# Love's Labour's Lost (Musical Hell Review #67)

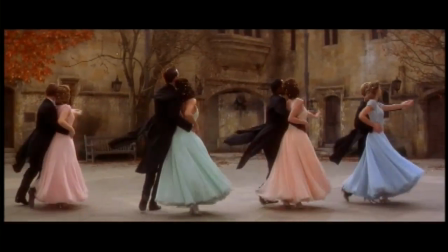[12:12]
Most of the dancing in this film is subpar, Adrian Lester as Domaine is a notable exception,
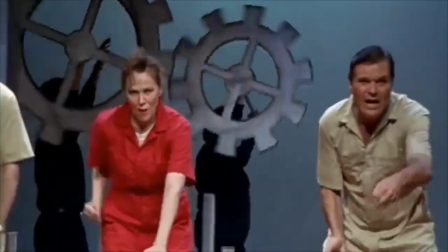[12:18]
but this is the sort of thing the people in Waiting for Guffman would be ashamed to stage.
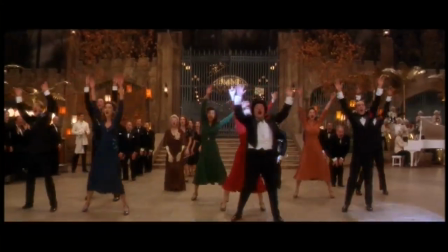[12:23]
I know most of you aren't Tommy Toon, but dear Lord of Darkness, try harder.
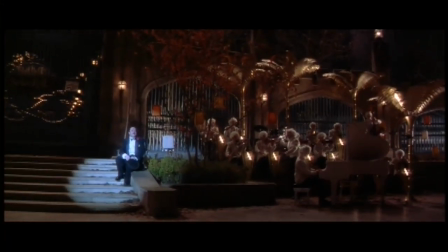[12:28]
This song also replaces a performance staged by the lower-class characters similar to Pyramus and Thisbe in A Midsummer Night's Dream.
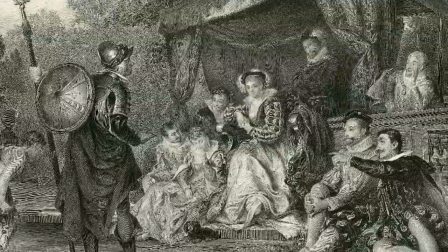[12:36]
While the original sequence is a bit long, in fact it's part of the longest scene in Shakespeare altogether,
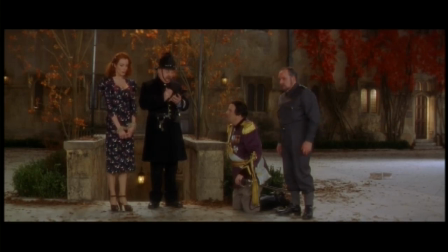[12:42]
it would have had the advantage of bringing some closure to the otherwise neglected subplot,
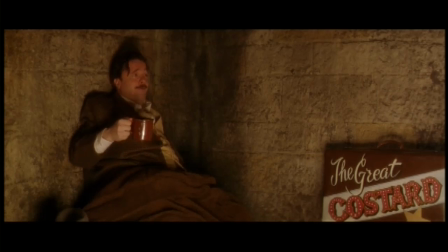[12:47]
which ends with Costard accidentally revealing that Don Armato got Jack and Edda pregnant.
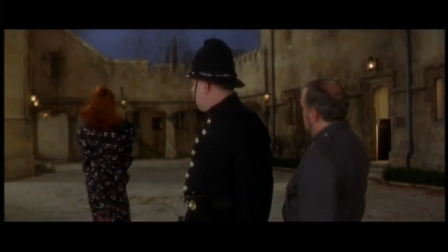[12:52]
Nothing like good old-fashioned Shakespearean soap opera.
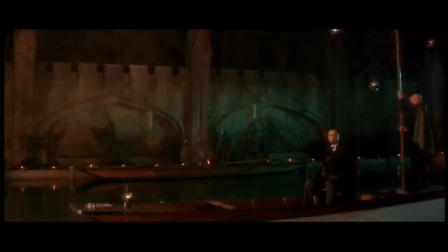[12:55]
But the buoyant mood is brought to a halt by ominous music announcing the arrival of Lord Killjoy here.
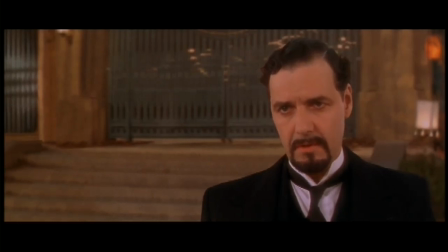[13:03] The king. Your father. Dead.
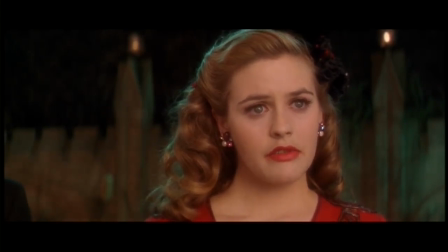[13:11]
So yeah, we finally got a payoff to that offhand mentioned Chekhov's gun way back in Act 1.
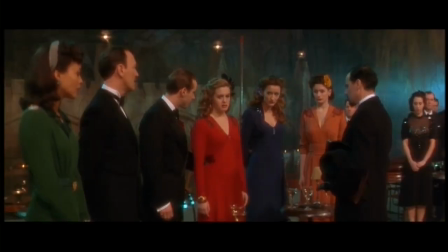[13:16]
The princess, or queen now I guess,
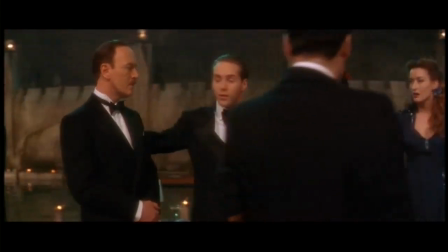[13:20]
is understandably diswrought and immediately wants to leave for home as Alicia Silverstone races through her big speech with no time to stop for direction.
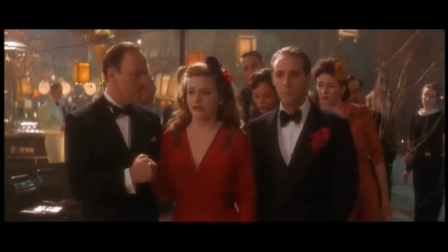[13:29] If overboldly we have borne ourselves in the converse of breath, your gentleness was guilty of it.
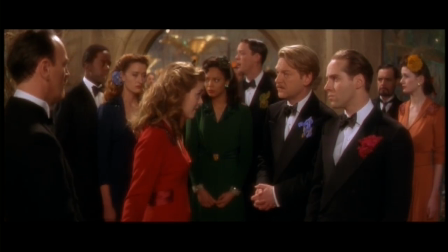[13:35]
An argument ensues where the princess chides them in for courting them in jest,
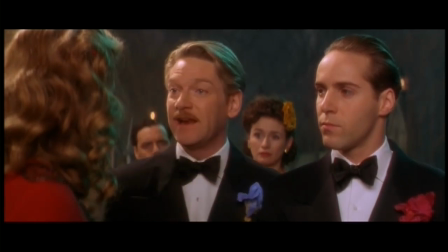[13:40]
and the king and Barone respond with, Hey, we broke our oaths for you, don't we get a little something something?
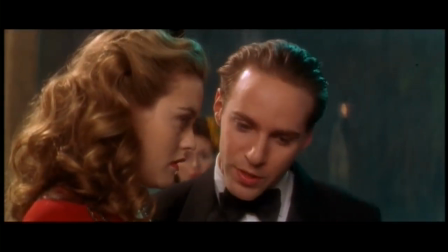[13:45]
The whole point is that everything has been lighthearted and fun until now, but the king is dead and war is imminent and there's no time for folly.
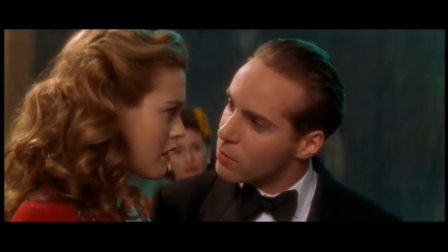[13:53]
This is where a stronger cast would have argued the main issue of the play much more convincingly, but here it's rushed and without much sense.
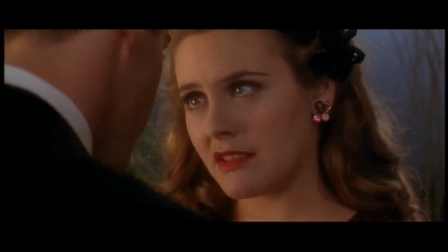[14:01]
The women propose a compromise.
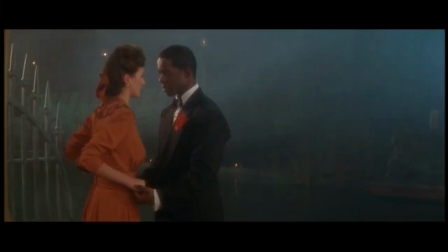[14:03]
The men need to devote themselves to austerity and service for a year in order to prove their hasty oaths and give the ladies a decent period of mourning,
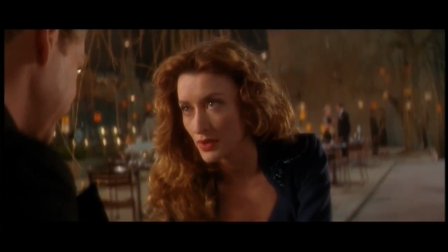[14:12]
at which point they can renew their suits if they so desire.
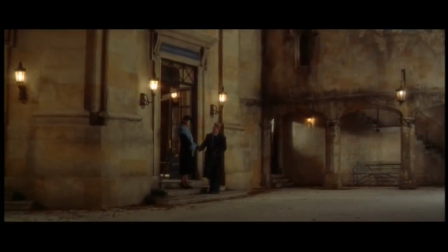[14:15]
The men agree, and we get one more 30s standard, and this one really tests Kenneth Bronick's vocal range.
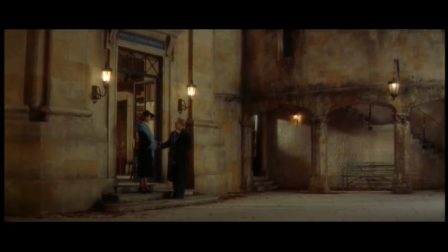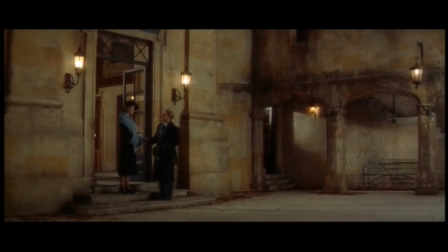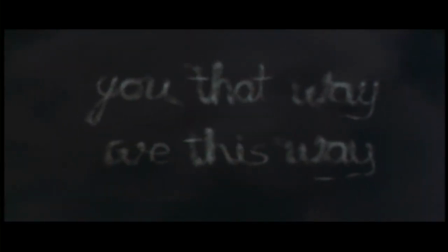[14:36]
And so the women leave for France, skywriting a farewell in the sky as they go, bringing the movie to a bittersweet but satisfying...
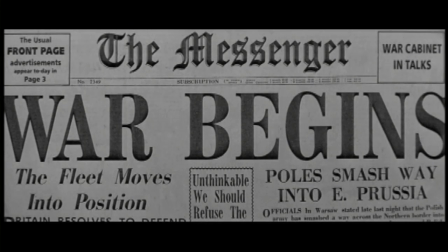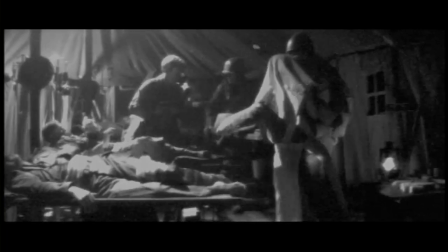[14:53]
Never mind, looks like we've got one more newsreel to sit through.
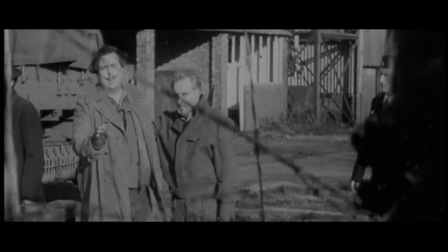[14:57]
This one messes up the tenor of the ending so much that it earns sin number eight,
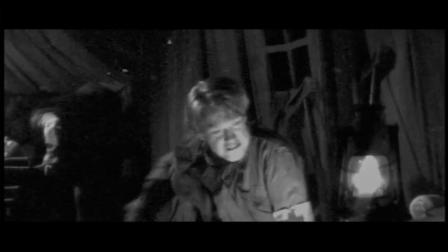[15:02]
as we get a montage of the characters struggling through World War II that takes the conclusion from bittersweet to depressing.
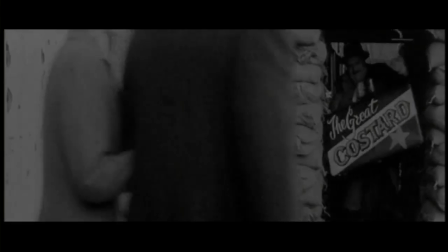[15:10]
Who wants to see the players in this comedy dodging bullets and getting arrested by Nazis?
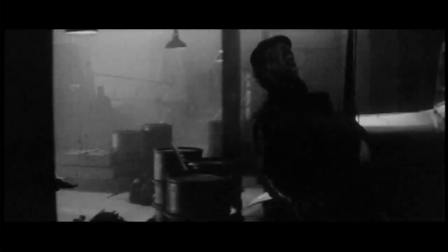[15:15]
How does it serve the movie to watch Boyette dying of a gunshot wound as he gets his mistresses to safety?
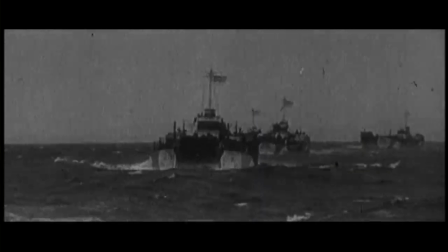[15:22]
And even though we do see things through to the war's ending,
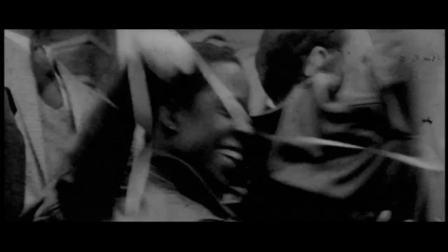[15:26]
the final upswing at the end isn't enough to bolster our spirits after all the grief we just watched.
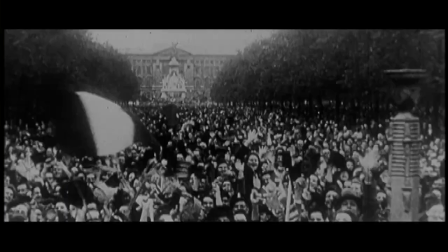[15:32]
The victory celebration and reunion feels melancholy,
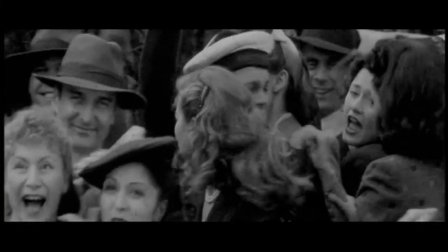[15:36]
mostly because it's scored to a sad instrumental version of They Can't Take That Away From Me.
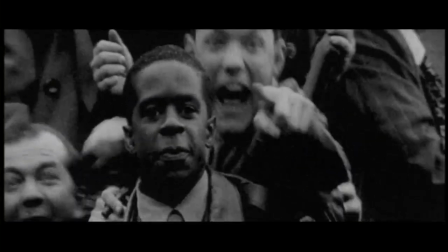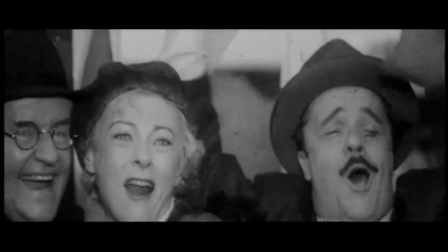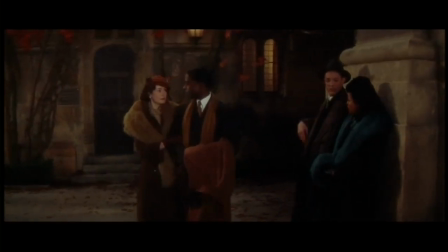[15:51]
Finally, it's just more dramatically effective to end the story on an ambiguous note.
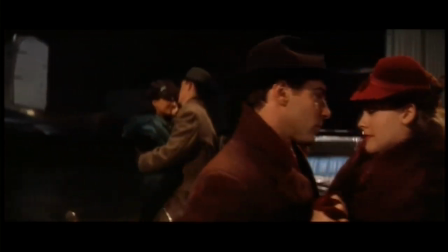[15:57]
Acknowledging the uncertainty and danger the characters face, rather than regarding their happy ending as inevitable,
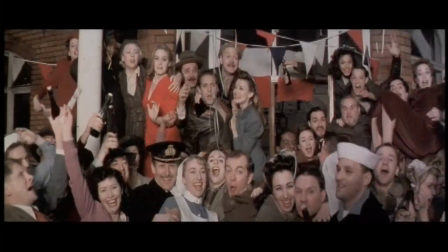[16:03]
would allow us to empathize more with them, instead of slogging with them to a foregone conclusion.
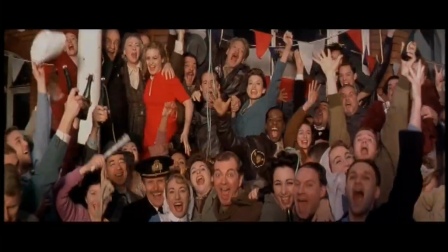[16:10]
The